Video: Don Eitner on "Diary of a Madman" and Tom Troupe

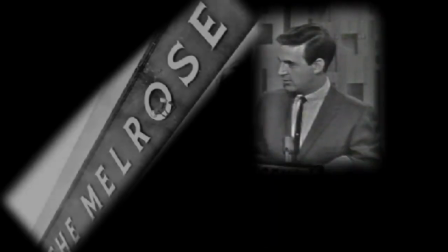3:34 Paul Kent had the idea of starting a theater of his own called the Melrose
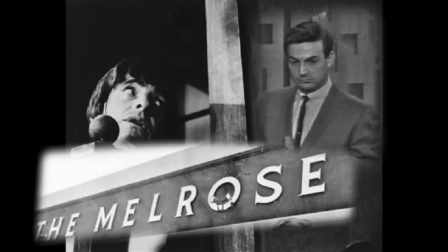3:39 so Tom and myself and Richard Boll and a few others we gravitated
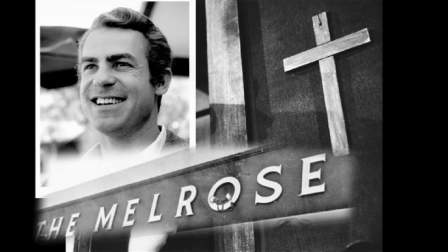3:45 from Sherman's workshop into the Melrose theater and that's where of
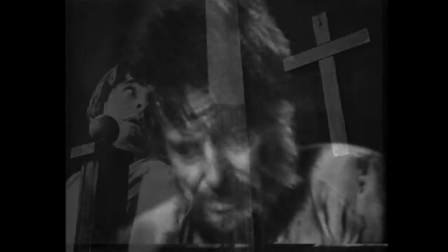3:51 course diary was created I didn't know then that before long Tom and I would be
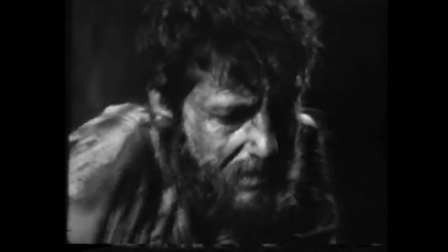3:56 involved in something both of us were well-trained for Tom is
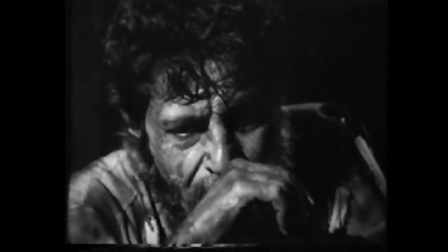4:01 a brilliant actor one of America's finest
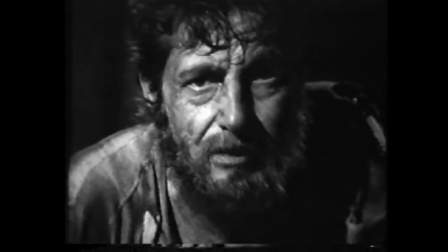4:06 did you know that the Prince
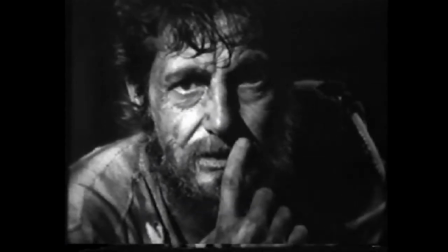4:11 of Algiers has a wart just under his nose truly
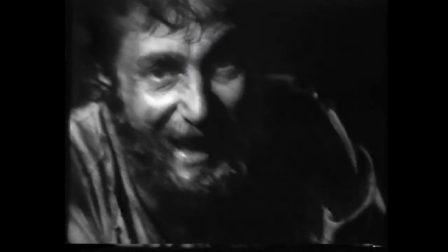4:18 he has not been recognized the way he should be recognized for his work.
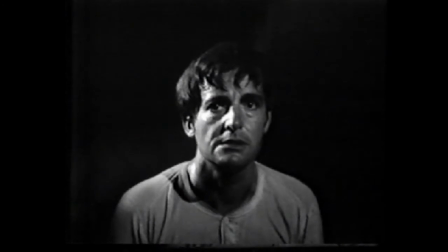4:28 He's the best actor I have ever worked with, and I've had the pleasure of directing a number of very fine and accomplished actors.
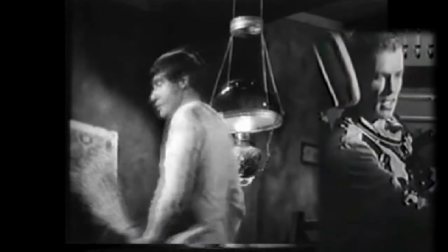4:38 He's the best.
Well, if I had to say, he'd get a medal.
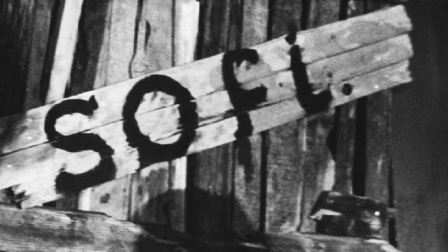4:42 As Tom and I rehearsed diaries scene by scene for the workshop at the Melrose,
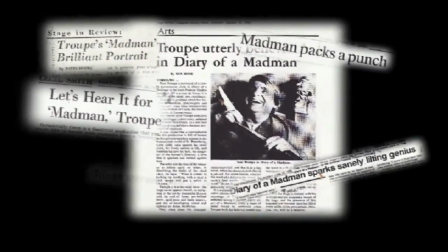4:48 it became apparent that something very special was happening. Tom made a supreme effort and reached his goal.
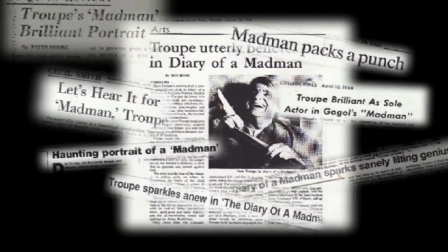4:56 And the rest is history.
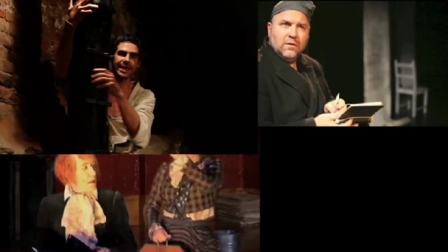5:02 While there have been other productions of Diaries following ours,
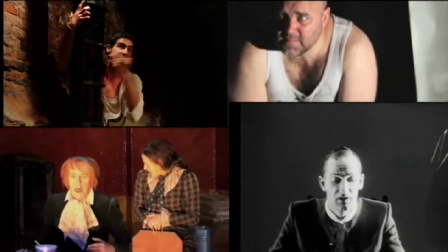5:08 those have all been different interpretations.
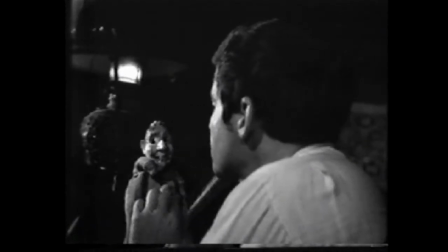5:14 For example, none of the other productions have the hand puppet Filatka in them.
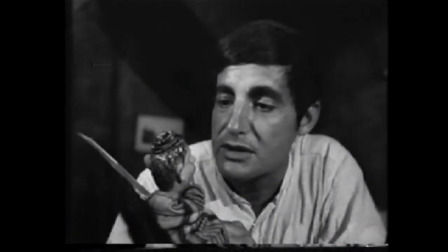5:20 If you're not careful, you'll be retired in your prime.
The puppet, Falaka, became an alter ego for the clerk and is a very important part of our production.
For being so unfair to his fellow workers, such a cut from life. Reminded me of our chief clerk.
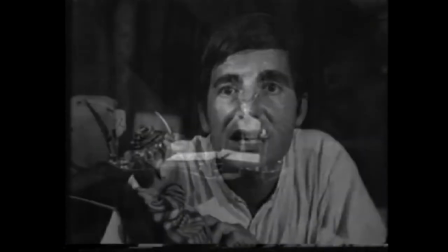5:38 Tom's asides to the audience were also unique to our production. The other productions never broke the fourth wall.
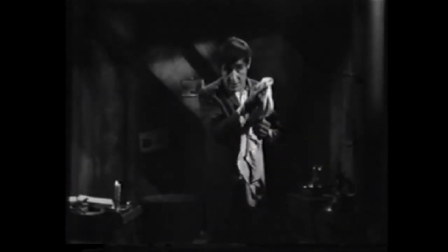5:45 Don't tell me you're going to the office. You're after that one trotting your head over there, and it's her ample behind, just their hand.
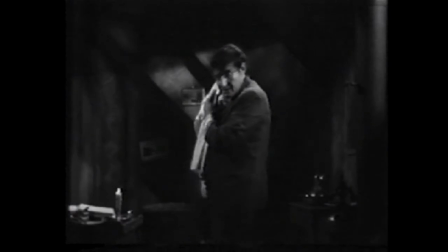5:53 When it comes to picking up anything in a skirt, your civil servant will put a sailor to shape.
Our version, I believe, was more successful than the others because of that innovation.
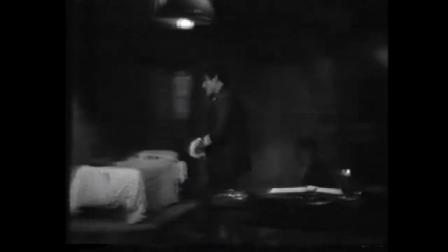6:02 It brought the audience in. It allowed for more humor.
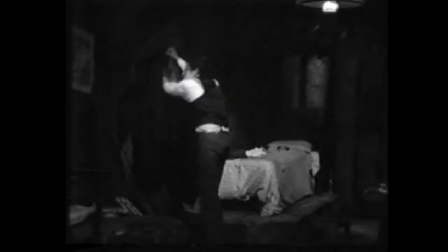6:08 And it kept the piece from becoming overindulgent and self-pity.
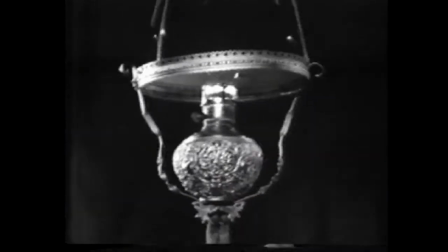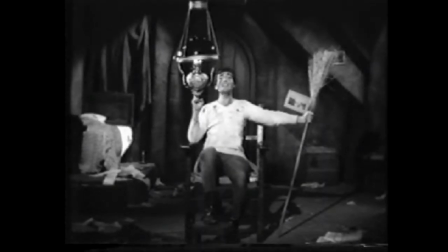6:21 Spain has a king!
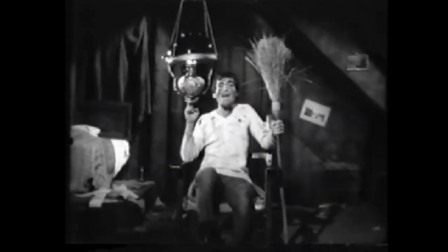6:24 Tom's attempt to show the audience how he became the king of Spain had greater pathos because of that choice.
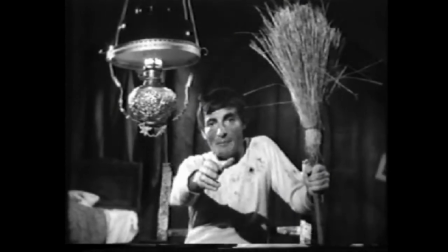6:34 For such a thought, a man could be committed to a lunatic as Adam.
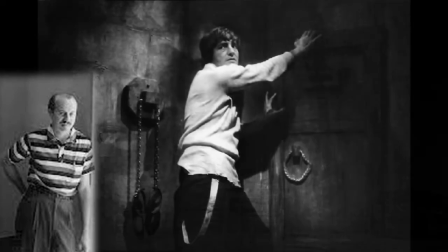6:38 Dale Barnhart's original set design with a cell hidden in the wall of the clerk's
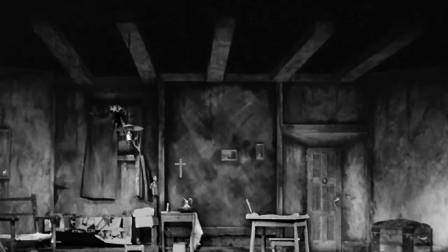6:44 room Tom always shocked the audience when it suddenly appeared near the end of the play.
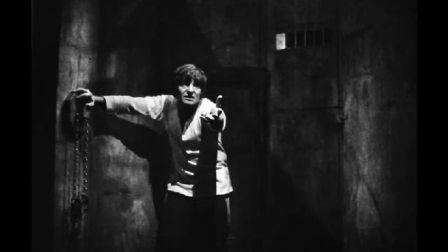6:51 Another starling aspect of the stage production were the blackouts.
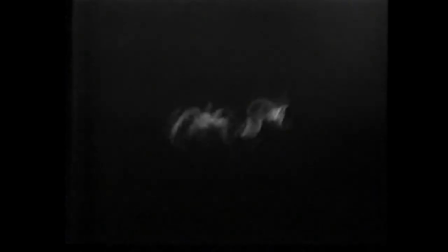6:56 In the blackouts, Tom's voice could be heard in a voiceover announcing the dates.
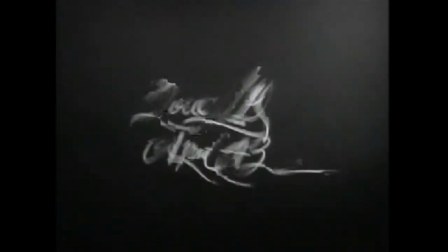7:06 and as he progressed into madness the dates became more and more abstract
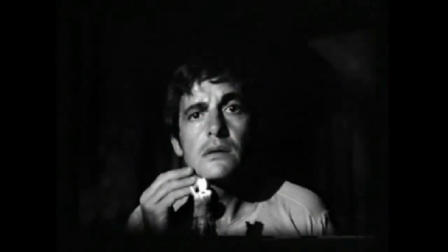7:17 and ethereal and very strange which reflected his madness also what worked was while that was going on and it was not a long period of time between each scene tom himself in the
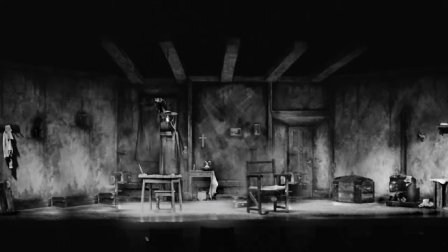7:31 darkness would change his set around and move around very quietly.
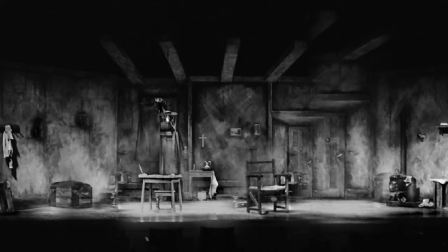7:36 And when the lights came up, he was either outside the door and not in the room at all,
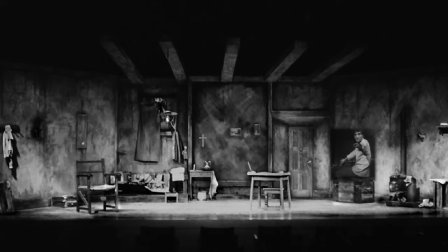7:41 or somewhere else in the room and had changed a shirt or moved a table so that it was always something a little bit different for the audience to experience every time we came out of a blackout.
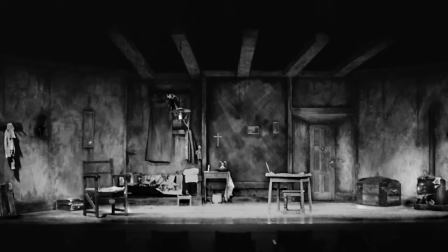7:56 And Obviously, a very difficult actor's responsibility.
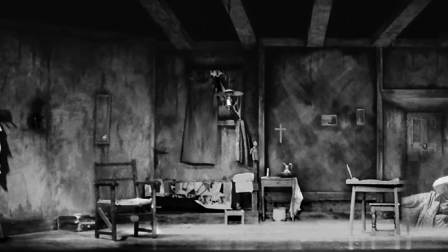8:02 There was no stage crew. Tom was the stage crew.
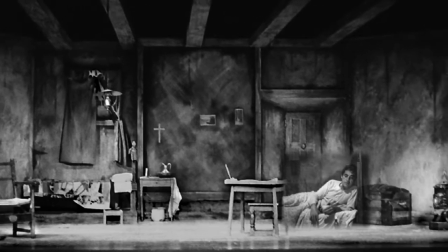8:07 Tom was exhausted. Besides Paul Kent and Dale Barnhart's contributions to the success of the production,
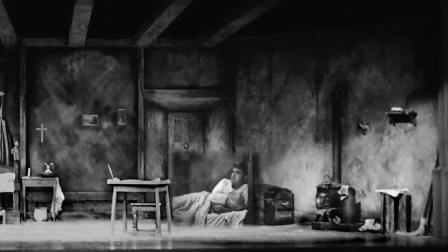8:15 notice must be given to Elmer Blato,
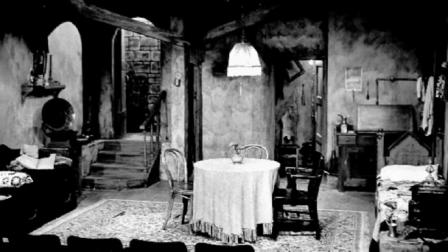8:19 who brilliantly designed the lighting in what was a very small theater space.
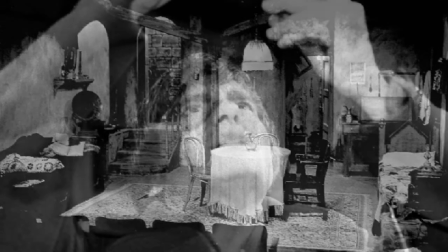8:26 Diary of a Madman has now been performed in five different decades,
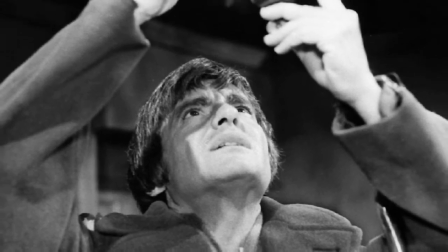8:31 and what makes this production special is that
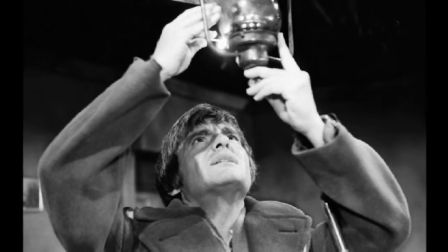8:36 instead of trying to recreate our earlier productions,
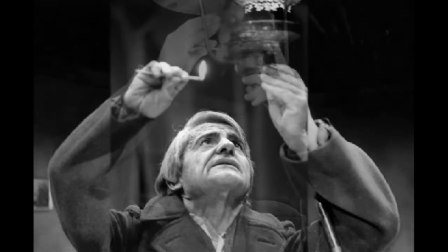8:41 each new production has been adapted to Tom's age at the time.
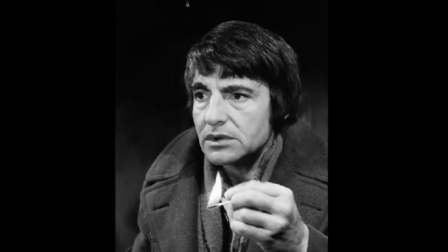8:49 So the play has always stayed fresh and creatively exciting for us with each new experience.
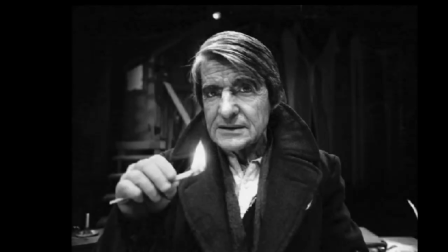8:59 It continues to bring new emotional values to the audience as well with the progress of time.
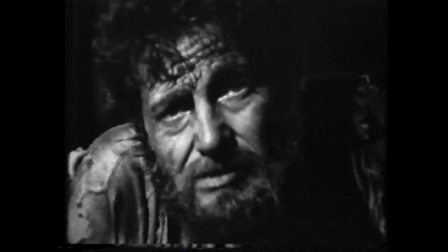9:07 I won't need you anymore.
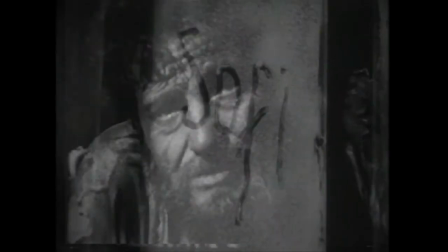9:13 I cannot think of another production of any play with the same actor that has taken such a journey.
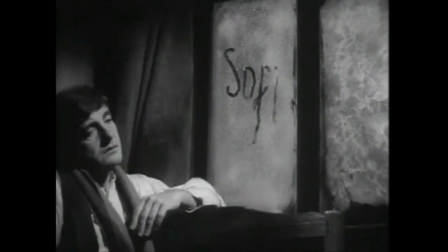9:21 It's been magical.
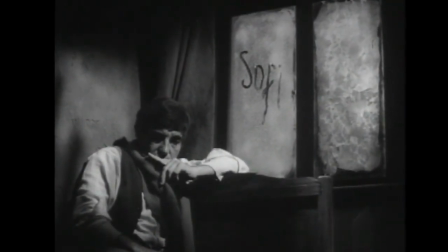9:24 It certainly has been the most exciting and fulfilling creative theatrical experience of my life. And I also think that that's true for my best friend, my dear friend, Tom Troop. This is Don Aiton.
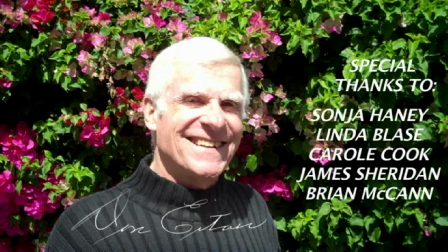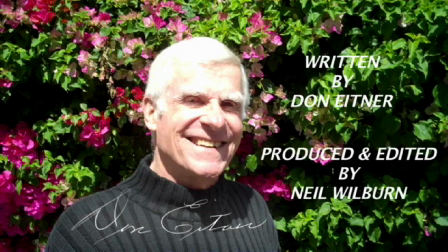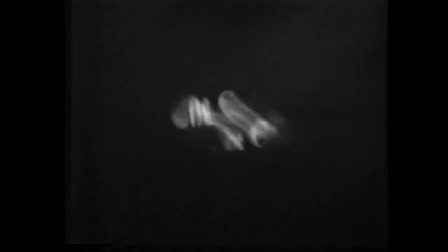10:04 I'm giving you another take, Neil, just so you have ... Hold on, my dogs are barking.